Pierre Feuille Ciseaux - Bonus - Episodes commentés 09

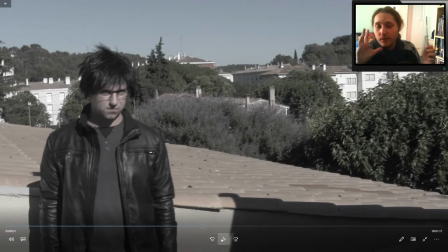3472s
Puis ouais, ça aurait été, mais voilà, c'était galère à mettre en place ce combat.
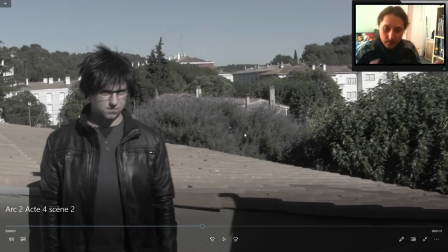3476s
Et comme j'étais censé le mettre en parallèle avec ce combat, un petit peu de ci, un petit peu de ça, du coup j'avais pas beaucoup de matériaux. Et c'était encore plus triste, enfin c'était encore plus terrible que finalement
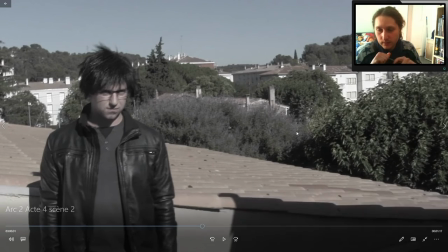3489s
quand j'ai virtuellement retiré le combat de l'hôpital, que je n'ai jamais tourné en fin de compte.
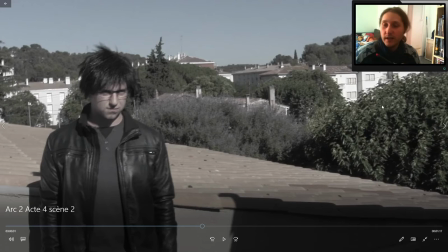3494s
Et c'est d'ailleurs pour ça qu'Alexandra arrive après. Hein. Si elle arrive après, c'est parce qu'à la base, j'avais tourné la scène de son arrivée après, avant d'avoir décidé de retirer le combat. C'est pour ça que Olivier est là en premier, au chevet de Stéphane. Et que Pierre arrive encore après. C'est parce qu'il est à cet endroit, précisément. Et j'en étais où ?
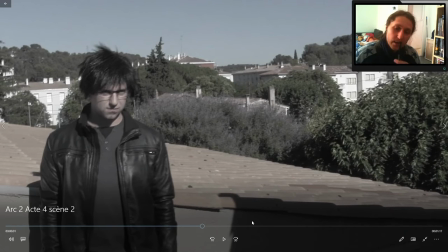3514s
Oui, je disais, le problème, c'est que du coup, comme j'étais censé être en parallèle et qu'on avait tourné, j'avais très peu de matériaux.
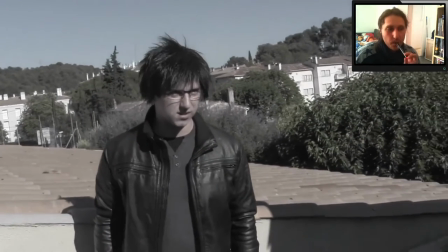3520s
Mais vous allez voir. Vous allez voir quel est le problème. Et me dites seulement, je t'attends.
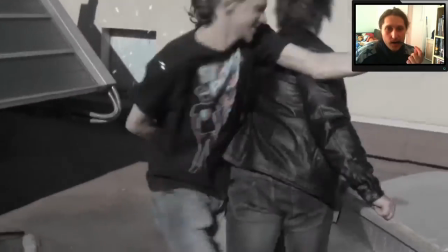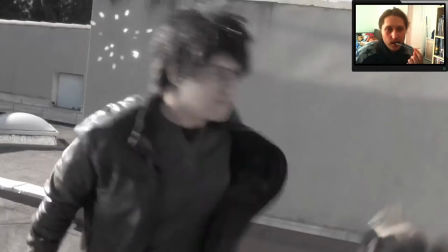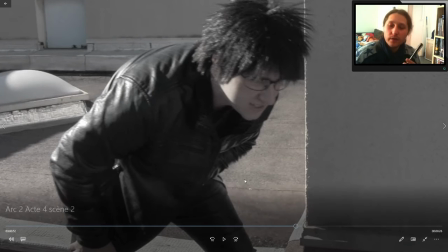3540s Fini.
Un combat qui dure littéralement 20 secondes. Et en plus, j'ai recyclé la moitié des plans.
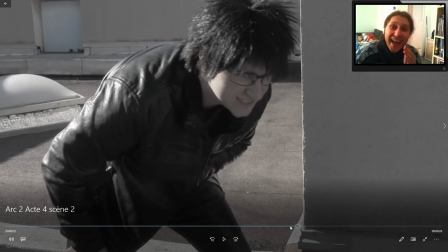3546s
Vraiment, je m'en suis rendu compte au montage, mais j'avais très très peu de matériaux pour faire ce combat.
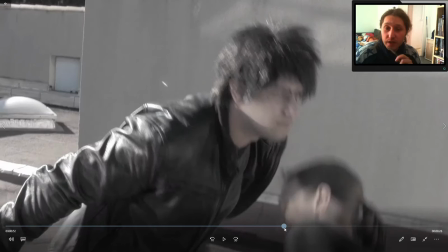3553s
J'avais quasiment rien en termes de rush. J'ai dû recycler un plan pour que ça se voit pas.
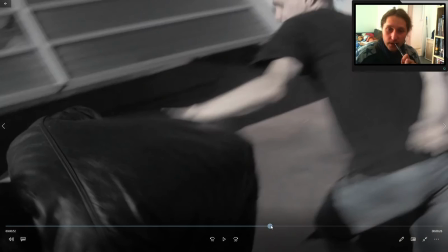3559s
Regardez, le plan où il arrive, il court comme ça. Je l'ai recyclé. C'est le même que là, en fait.
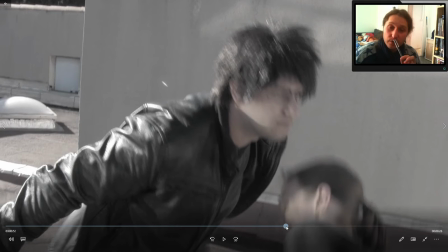3565s
Et je l'ai juste mis de l'autre côté pour que ça passe. Donc j'ai vraiment fait ce que j'ai pu. Même si je suis très fier de ce fait, hein, c'est assez joli.
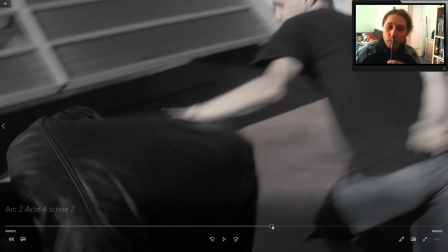3571s
Après, il n'y a pas la musique, donc forcément, il y a moins d'ambiance. Il n'y a pas les bruits de pas, je crois. J'ai juste rajouté le bruit des attaques pour voir.
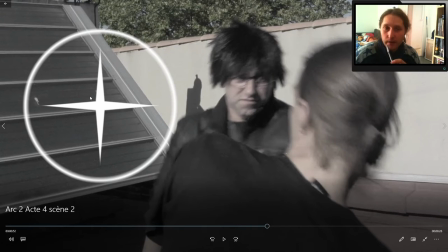3577s
Effet spécial qu'on retrouve sur ma baguette magique, d'ailleurs. et une vingtaine de fois, si ce n'est plus, sur le dessin animé de la centrale.
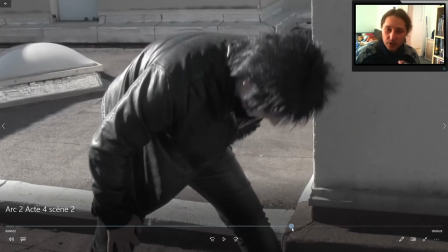3584s
Mais je suis assez fier de ce passage. J'étais assez fier de ce passage, mais il était trop court.
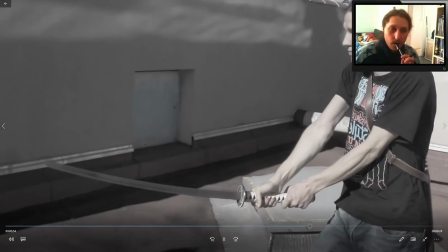3590s
Je vais vous mettre la suite.
La minute est écoulée. Tu te crois malin parce que tu es plus rapide et que tu sais ce qu'il est ?
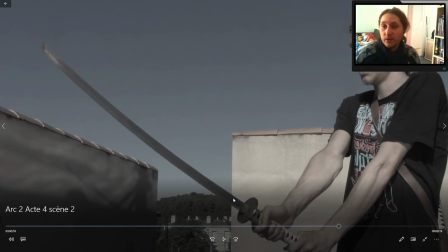3599s
Pourquoi il y a une voix chipmunk là ? C'est simplement parce que j'ai accéléré la scène. Parce qu'en fait, quand j'accélère la scène, c'est parce qu'elle est trop longue en termes de visuel.
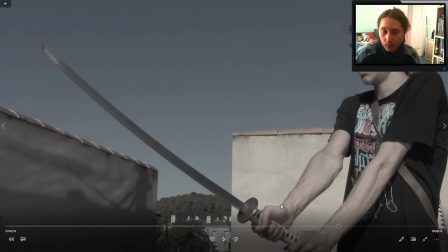3606s
Et c'est une indication pour le doublage. En gros, c'est quand tu doubleras, dis-le à cette vitesse.
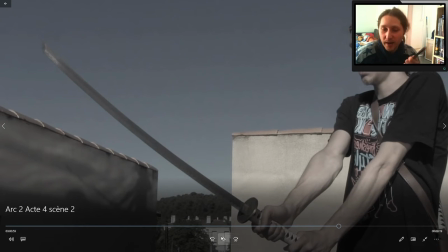3612s
Donc évidemment, ça va aller, pas être sa voix finale.
Rapide.
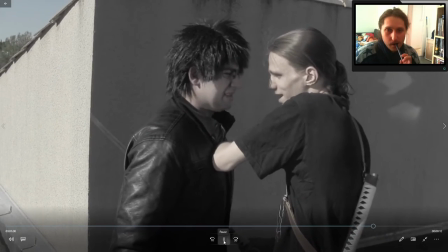3619s Même la lumière est lente pour moi.
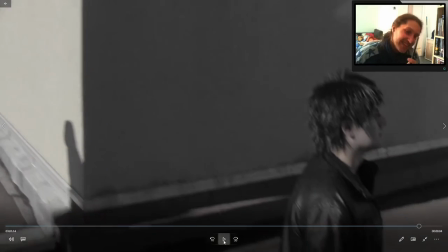3625s Au revoir.
Alors ça, c'était drôle, le coup du flingue qui...
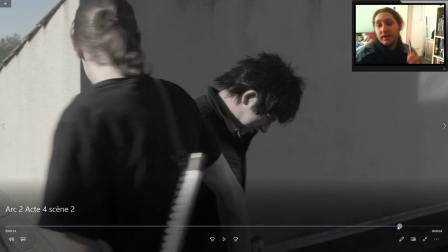3633s
Alors le problème d'avoir retiré cette scène, parce que j'ai pas pu la mettre parce qu'elle était trop courte.
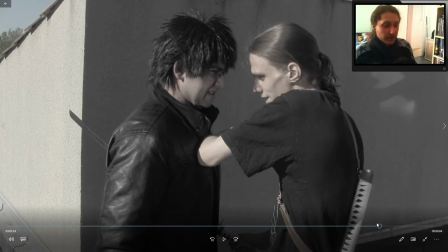3638s
Et surtout, avec la transition de Stéphane qui arrivait à l'hôpital, j'ai trouvé aucun moment pour le mettre opportun.
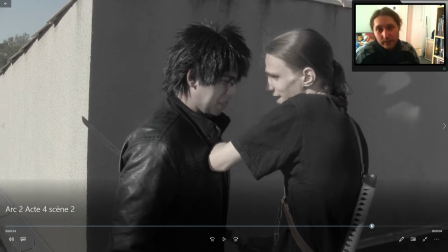3644s
C'est pour ça que je l'ai mis pendant un vieux flashback. Et j'ai pas pu la mettre en entier non plus.
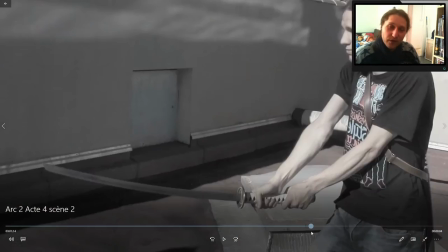3649s
Mais j'ai quasiment mis l'intégralité du combat pour le coup dans le flashback. Hein. Donc j'ai pas pu la mettre telle qu'elle.
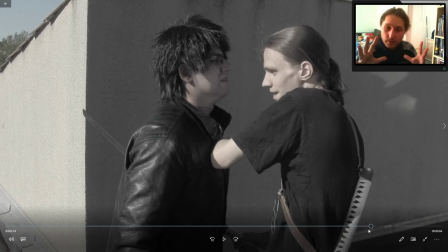3655s
Parce qu'elle s'inscrivait à aucun moment dans le film. Il n'y avait aucun moment où c'est ok, c'est maintenant, là je pouvais mettre cette scène. Et donc, ça pose un problème, c'est qu'on ne comprend pas très bien que ce personnage est décédé.
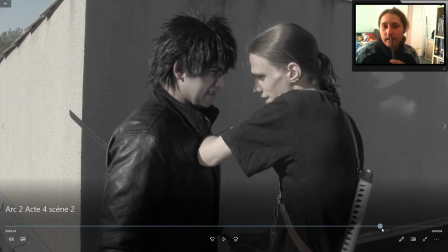3674s
L'info est dure à choper, et donc derrière on a des petits contresens. Enfin, on se demande un petit peu ce qui se passe.
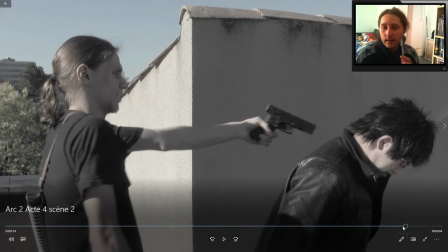3680s
Je me souviens, au premier prévisionnage, t'as le doubleur du personnage de Olivier, donc Christian, qui...
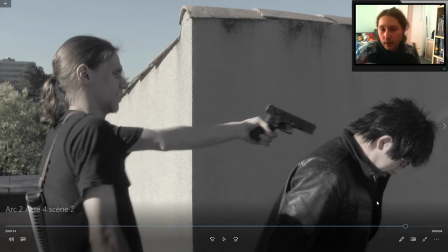3690s
Le gars avec le carton là, le coureur, enfin voilà, vous visualisez, il m'avait dit, mais je comprends pas ce personnage, qu'est-ce qu'il est devenu?
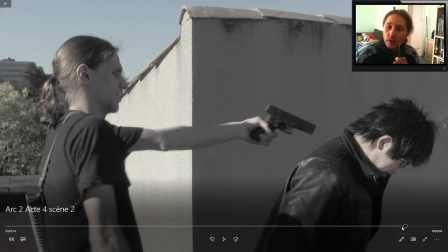3699s
Je lui dis, mais il est mort en fait, et il avait pas compris, et donc c'est pas un problème venant de lui, c'est un problème que c'est pas assez évident.
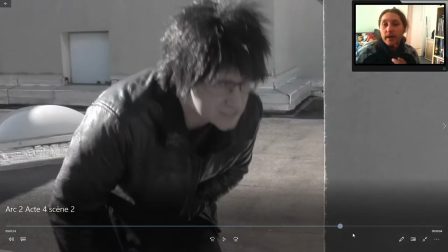3705s
Effectivement, si j'avais mis cette scène, ça l'aurait été, mais je pouvais pas mettre cette scène. Pourquoi?
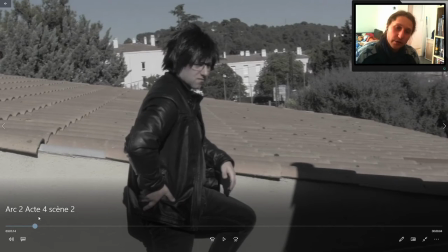3710s
Parce qu'il n'y a pas Musclor qui est en train de faire un combat, donc ça marche pas.